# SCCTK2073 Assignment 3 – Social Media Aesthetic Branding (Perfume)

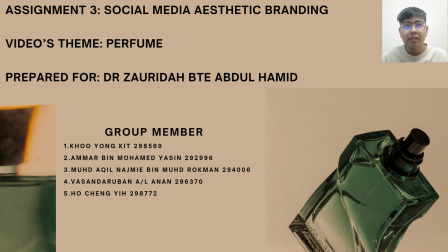0:00 A very good morning to doctor and everyone. My name is Ho Cheng Yi, and the rest of my teammates are Yonkit, Wasan, Amar, and Nashmi. So today, me and my teammates will be presenting 5 perfume videos of social media aesthetic branding,
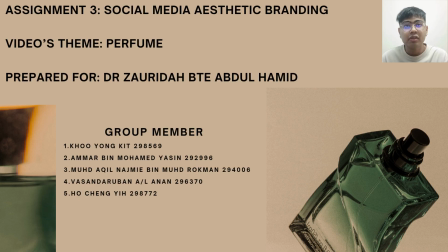0:15 which incorporate aesthetic branding technique based on the subtopic of our syllabus.
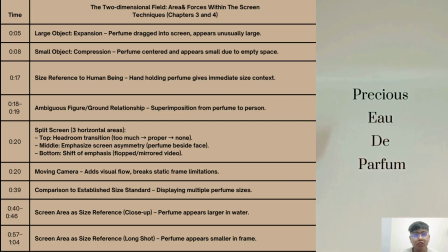0:21 This video applies various visual techniques from chapter 3 and 4, which is two-dimensional view, focusing on both the area and the force within the screen.
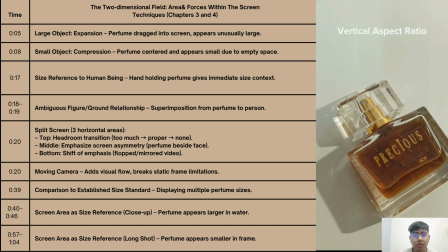0:32 The video is entirely in a vertical aspect ratio, aligning with TikTok's native format.
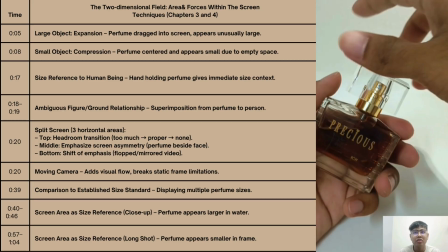0:39 First, at 17 seconds, I use a size reference to a human being,
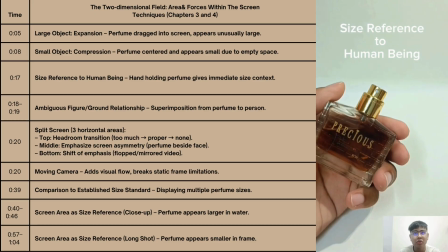0:43 my hand holding the perfume, so viewer can quickly perceive the perfume's actual size.
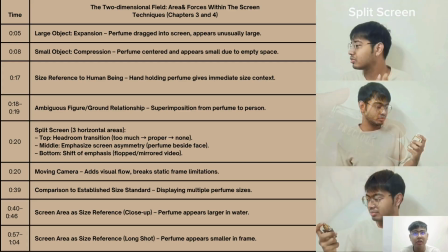0:50 At 20 seconds, a split screen appears with 3 horizontal screen areas.
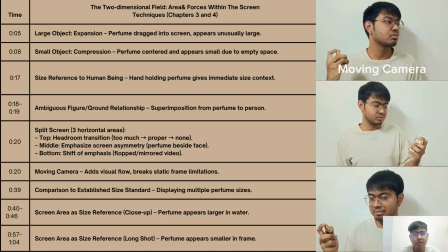0:56 The moving camera technique here helps overcome the limitation of fixed aspect ratio, adding dynamics.
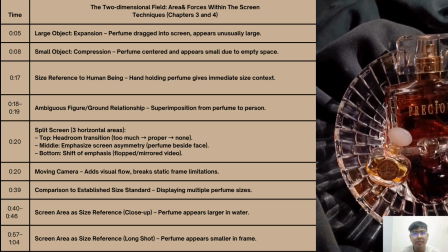1:05 In 39 seconds,
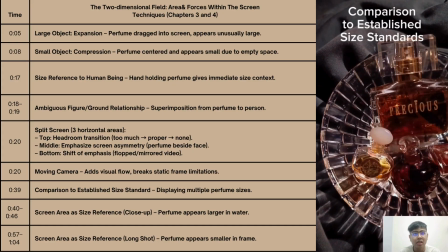1:07 I introduce a comparison to established size standard by showing perfumes of various shapes and sizes.
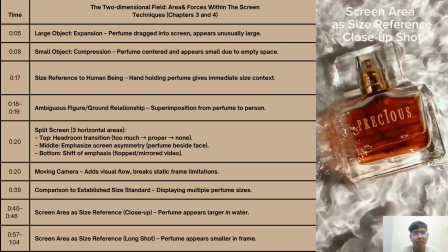1:15 From 40 to 46 seconds, I use a screen area as size reference close-up shot in water,
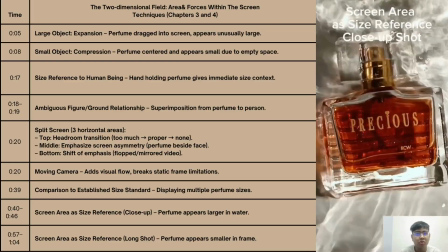1:24 where the perfume appears to grow larger as it occupies more screen space.
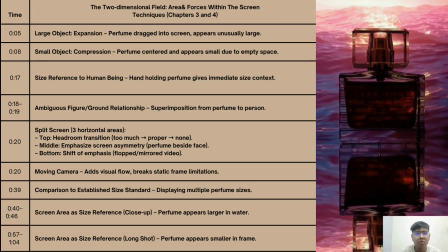1:30 Then from 57 to 1 minute and 4 seconds,
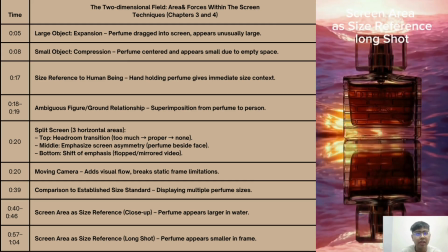1:35 I switch to a screen area as size reference long shot,
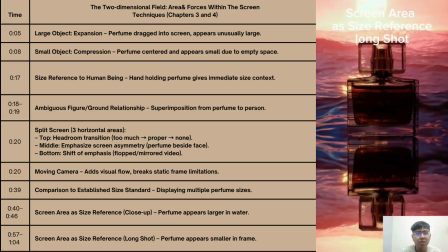1:40 where the perfumes appear smaller due to occupying less screen area.
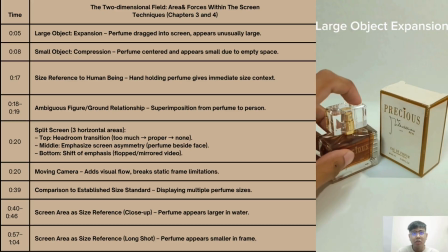1:45 At 5 seconds, I show a large object expansion, where the perfume is dragged into the screen and appears unusually large.
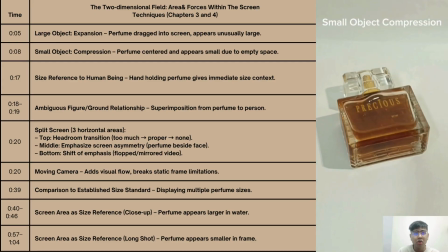1:53 At 8 seconds, the opposite occurs. I show a small object compression as the perfume is pushed toward the center, surrounded by empty space and far from the edge, making it appear smaller.
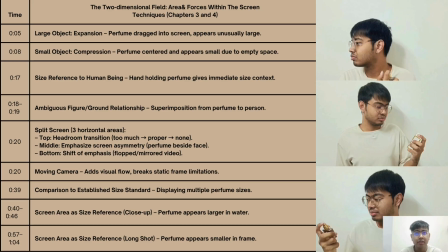2:09 In the split screen at 20 seconds, each area applies unique force principle. The top video shows a transition from too much headroom to proper headroom, then to no headroom.
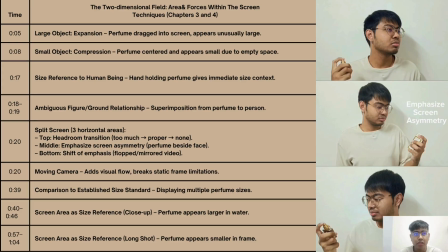2:22 The middle video emphasizes screen asymmetry, where the subject holds the perfume beside the face. And the bottom video presents a shift of emphasis using a flop shot to change direction and focus.
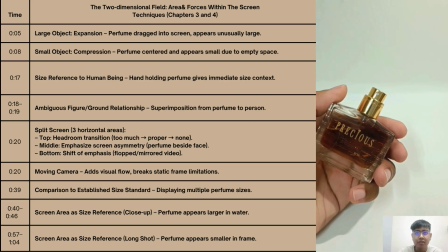2:38 Between 80 to 19 seconds,
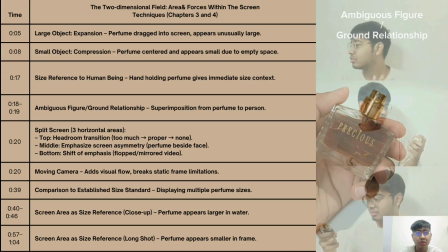2:41 I use ambiguous figure or ground relationship by applying a superimposition effect.
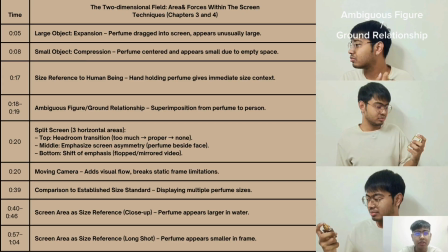2:48 The focus shifts from the perfume to a person using it, creating a new layer meanings.
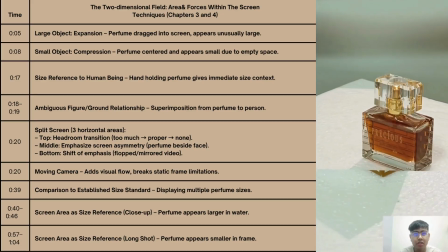2:55 By combining the visual technique from both chapters, this video not only promotes the perfume brand aesthetically,
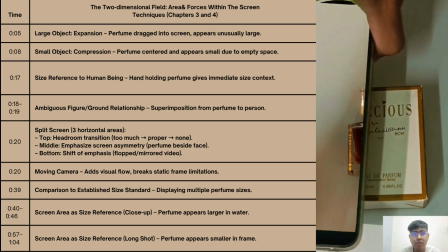3:03 but also shows how screen space, object size,
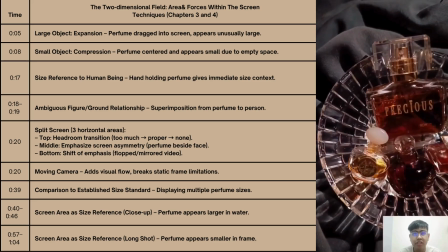3:07 and visual focus can be creatively manipulated for branding in digital platform.
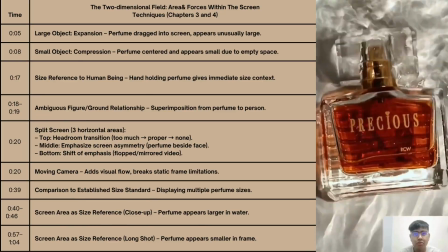3:13 So that's all for the first video. Thank you. Now I'm going to talk about the screen center.
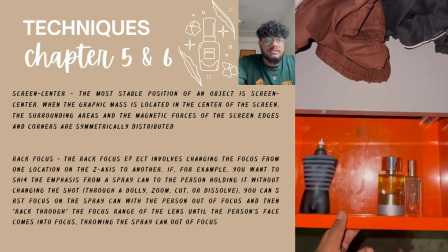3:20 The most stable position of an object is screen center,
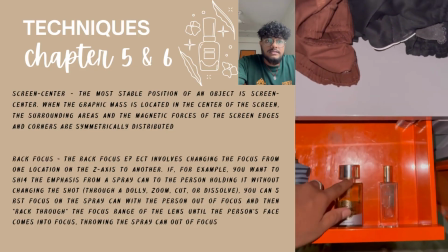3:24 where when the graphic mass is located in the center of the screen,
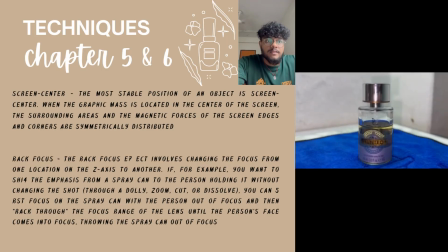3:29 the surrounding areas and also the magnetic forces of the screen edges and corners are symmetrically distributed. For the back focus is the rack focus is
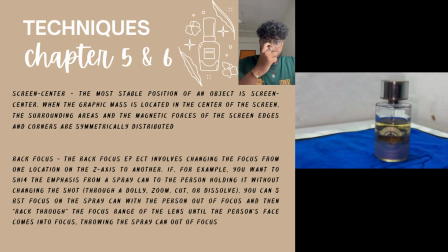3:44 that involves changing the focus from one location on the x-axis to another.